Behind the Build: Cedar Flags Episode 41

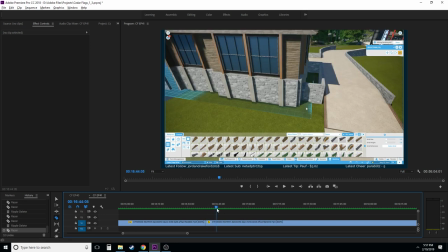(38:51)
i have to then go in and my process is i'll do i'll record the time-lapse commentary and then I'll go in and record the live
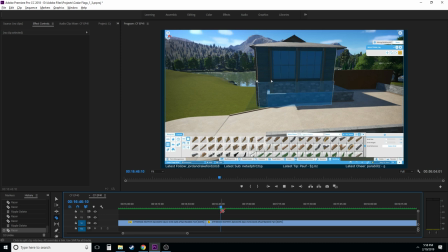(38:58)
session so usually if I mention something in the time-lapse like commentary I'll be able to remember and go back in and uh talk about it in the live portion I know there are people who do it the other way around like right when they're done building in the game they'll hit
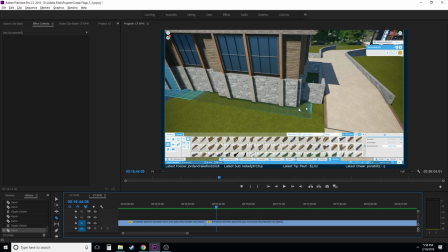(39:15)
the record button and record exactly what like they just did and then they go back and do the time-lapse beforehand so
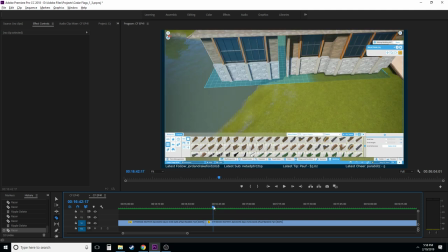(39:23)
it's a little out of time on a chronological order there,
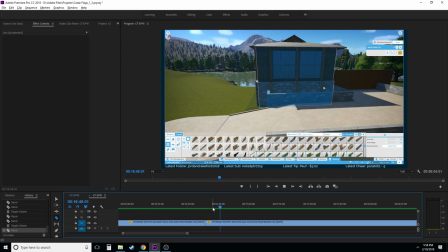(39:29)
but it's not how I do it. It takes a little bit more time the way I do it, but all right, what are we doing? I've been talking about my process. Now I don't know what I was doing here. All right, so we'll probably hop back in.
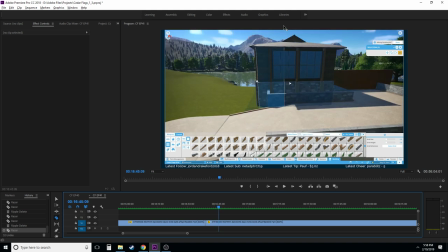(39:50)
This is one of those times where sitting here and watching me click all of this is probably not the most entertaining. So I'll cut probably to here. So I'm cutting the front half of selecting these pieces out here. Actually, we can make this cut a little bit better too.
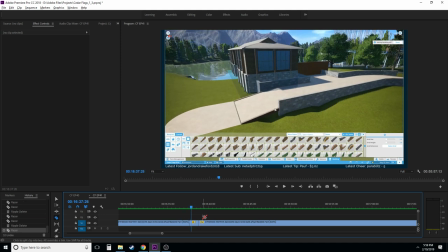(40:10)
Right here. So when I cut this originally, I had this where I went over to here and I think I stopped or something.
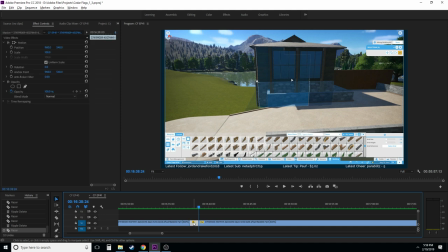(40:18)
And then it snaps back over here. If we can eliminate that, which we are going to do, this is going to be a much smoother cut.
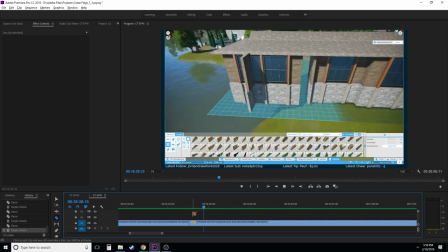(40:25)
Watch this. yeah that's way smoother now and
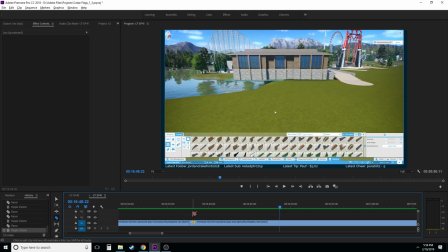(40:35)
before anybody asks no i never went to school for video editing so i i have a few friends who went to school for video editing so i picked up tricks
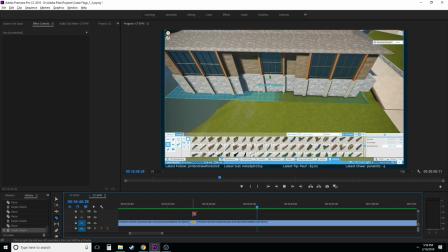(40:42)
along the way and funny enough i actually did video editing in college for like projects um there were a few projects where people
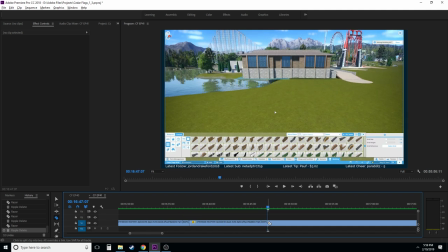(40:50)
were doing music videos and they needed someone to get to edit stuff with and it was it was a
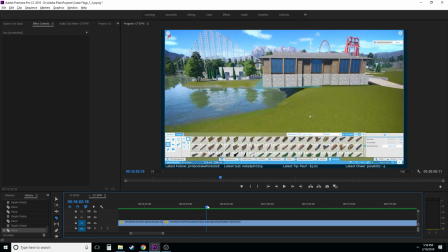(40:54)
fun hobby i've never actually been trained in this stuff though so um
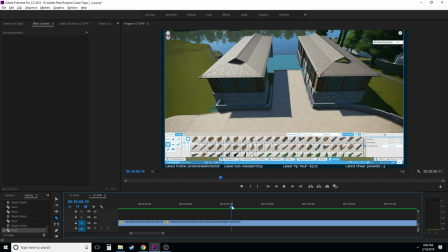(40:59)
if that answers preliminary questions you know what i'm really dumb i realize right now that this i could have just spun this entire building around but instead i take the wall from this side and move it over there that's that's funny i could have just rotated
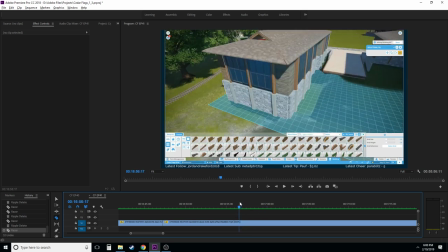(41:16)
the entire building because it's just a mirror image the front is the same as the back what am i doing all
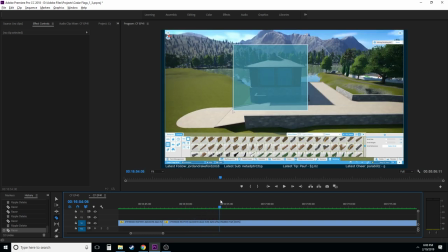(41:25)
right we stopped there I'm going to end up
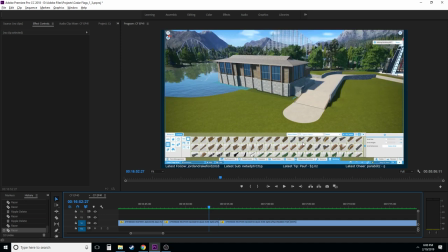(41:29)
coming back to here even though this wall is going to be gone it wasn't that big
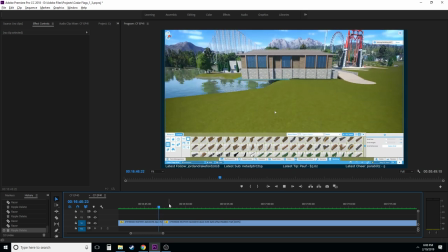(41:34)
of an important piece of the timeline so far so probably won't even notice it
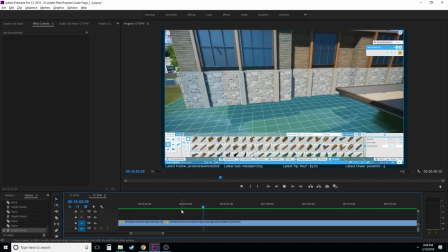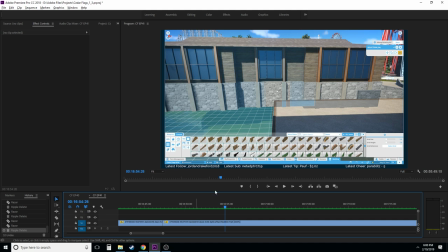(41:45)
again there are times like this where I like
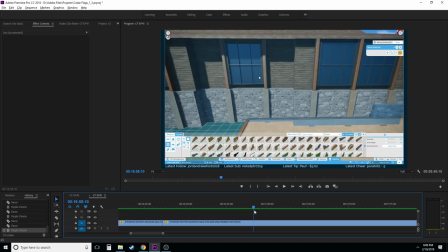(41:49)
I'll even go in and speed this up 1600% instead of 800% just because selecting all those pieces
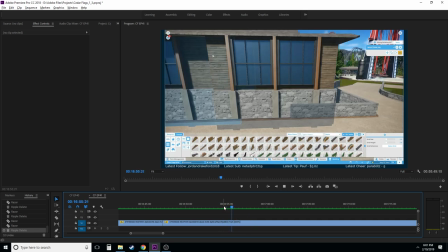(41:58)
while important for what we're doing here is very boring to watch.
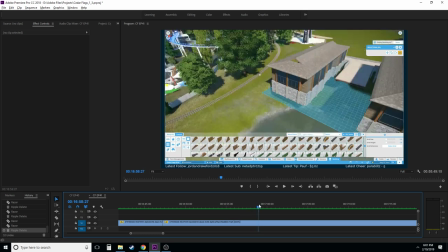(42:05)
So honestly, I'm thinking I'm going to cut here.
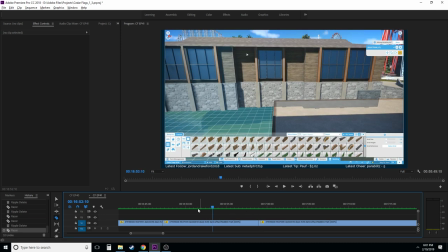(42:10)
Like, there's really no point to watch me do all of that.
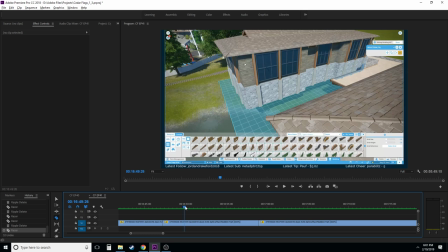(42:15)
So I'll probably end up... You know what? I drew a box here like that.
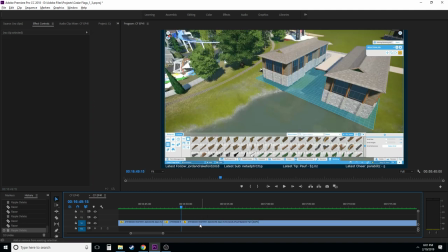(42:25)
And if I cut this, it's going to look essentially like I just selected that all at once
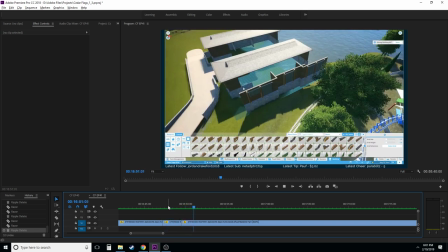(42:31)
instead of going through and I mean, it wasn't that smooth, but it's okay.
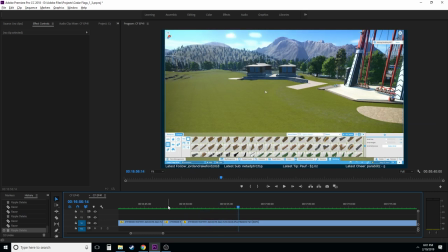(42:37)
And a few pieces we missed there, and get rid of that, and then we're back here, so... This is a good cut here. And look, after all of that editing that we've done so far, it's been 40 minutes worth of editing here, we're only up to 16, 17 minutes.
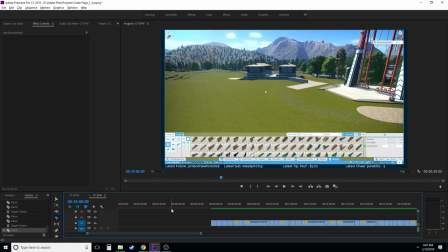(42:56)
And it's even less because this doesn't start at, like, zero, it starts at 9 minutes, So this whole video is only, what, 10 minutes long right now? Like, this is, you guys are seeing the work that goes into this right now.
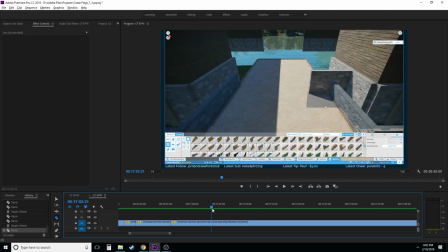(43:11)
All right, so we'll probably end up coming back to here. Come back right in here like this.
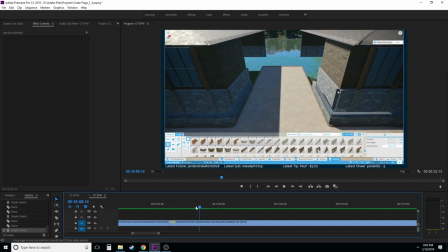(43:25)
Oh, I don't like that either. Sometimes the game will, there's something weird with Planet Coaster where the game just like zooms you out really fast sometimes. so a lot of times I'll cut that out because it's extremely jarring as a viewer. Alright, so...
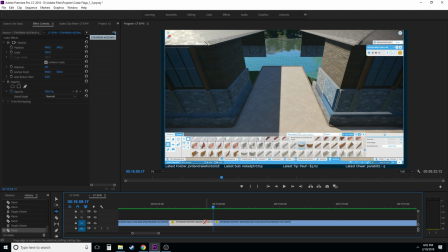(43:45)
Come back to here instead. Ripple delete that guy.
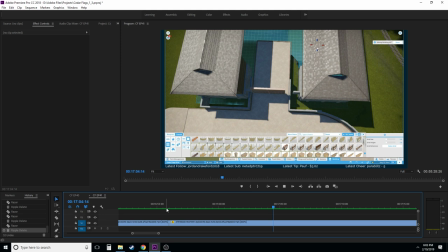(43:57)
Put those in for some reason. It's like a placeholder, I think.
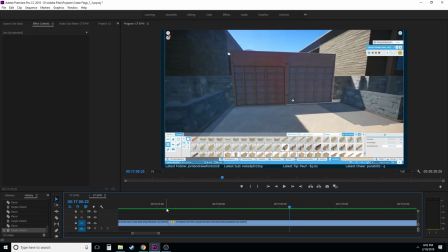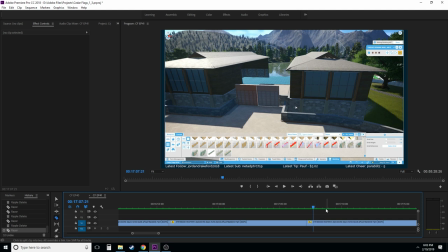(44:10)
There are times when I'll look around like that and I'll just leave it in, even though it's a little nauseating or whatever you want to call it.
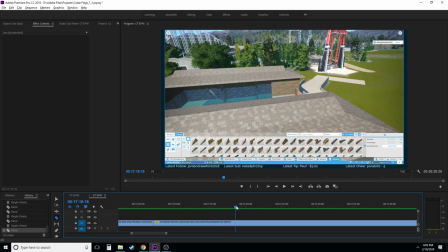(44:20)
But a lot of times that'll happen right after I place a couple things down.
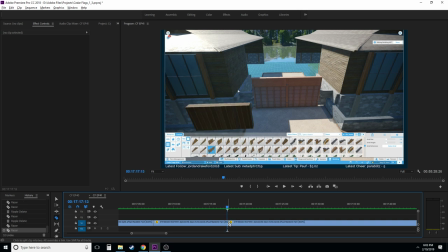(44:27)
So you kind of need it to be there because you can see putting stuff down then. We will cut there. Delete that.
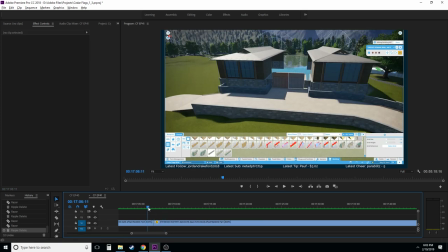(44:40)
That could honestly be a little bit smoother.
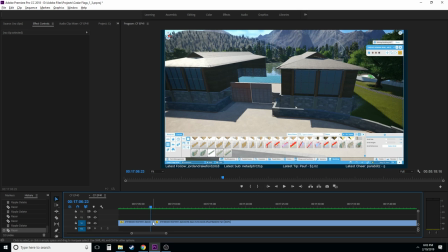(44:47)
Like, we stop here, so I'm going to cut that. That little extra motion, we didn't really need there.
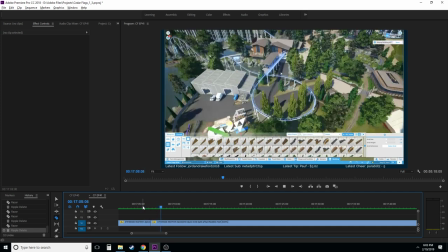(44:54)
And it should be relatively smooth. It's a little jumpy, but that's like the style these days, right?
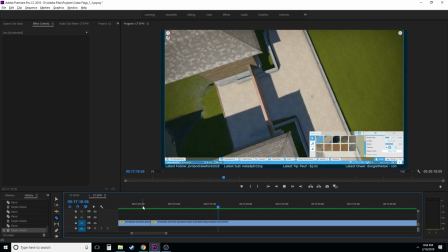(45:03)
Like, jump cuts are everywhere on YouTube nowadays. Oh, this was fun.
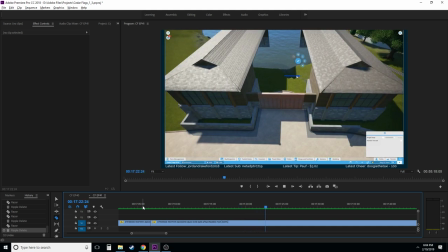(45:09)
If you're a Planet Coaster player, you know exactly what's happening right now. Pathing, that's what's happening.
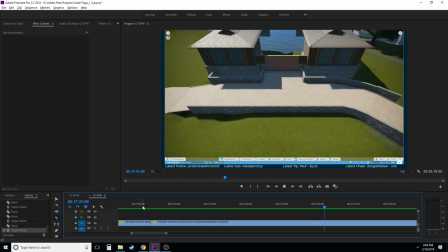(45:17)
It wasn't that bad to do this, but it was kind of annoying, which I guess is like every Planet Coaster pathing experience.
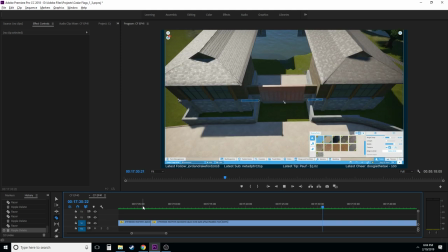(45:25)
So we are probably good there, so we'll cut that.
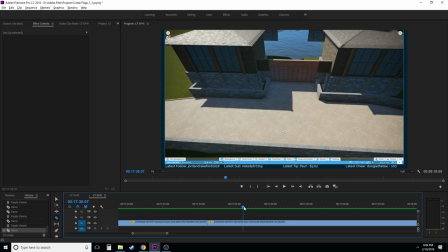(45:33)
A lot of the work inside of this building I'm going to end up cutting out because...
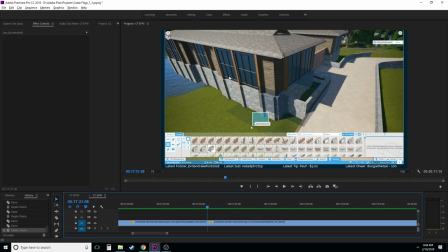(45:40)
Like, anytime you go way in something in Planet Coaster,
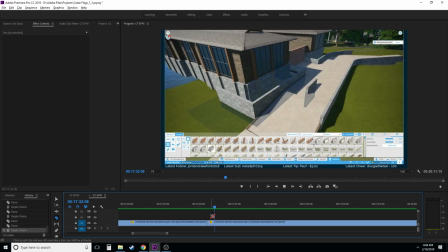(45:45)
you have to move the camera so fast that it's very just not fun to watch.
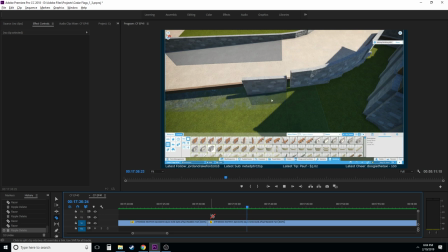(45:52)
Ja.
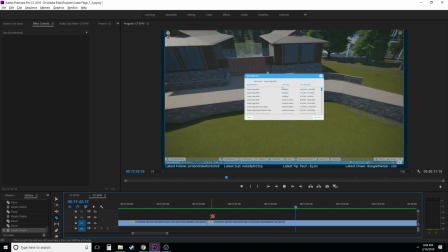(45:56)
Yeah, it's... We're gonna end up cutting... We did a little bit of interior work here in the end of this episode.
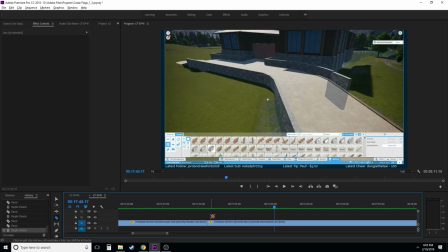(46:05)
So, we'll end up cutting a lot of that out. Um, what are we doing over here?
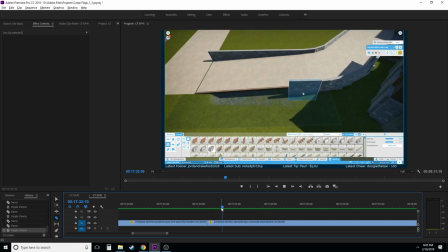(46:10)
We'll probably, you know what, we'll cut again.
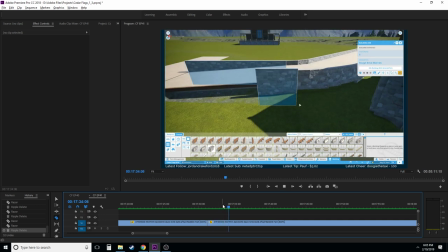(46:16)
We'll cut here, I guess.
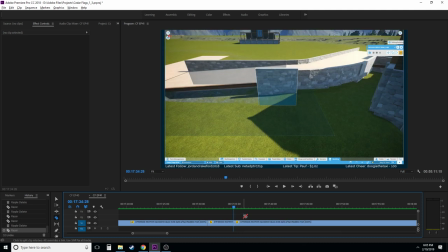(46:20)
Right here, because I know I'm about to save. I just saw that, so we'll come back.
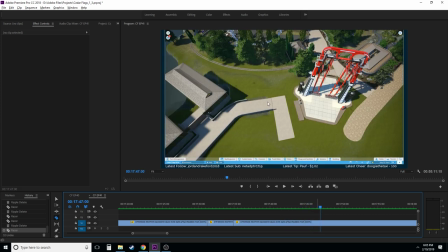(46:29)
I don't know, what are we even about to do? I think we're working on this part now. I'm not really sure.
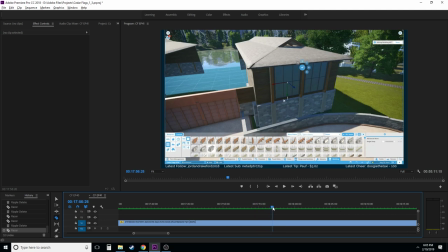(46:36)
Oh, someone was telling me about settings in the Twitch chat, so I went in and did that.
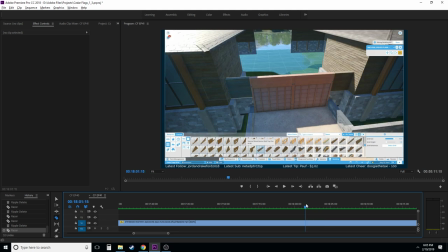(46:43)
No, we're back here. So this is one of those things where I went off and I did something, and I don't know why I did it.
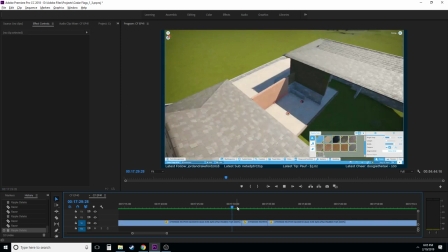(46:50)
So I'm going to actually cut a lot of that out. We'll probably end up cutting this out, too.
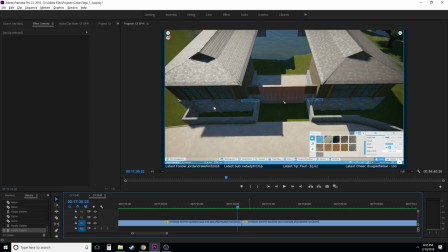(46:56)
There's really... I mean, I could move it around, but it's not that important. We end up doing a lot more with these planter areas later.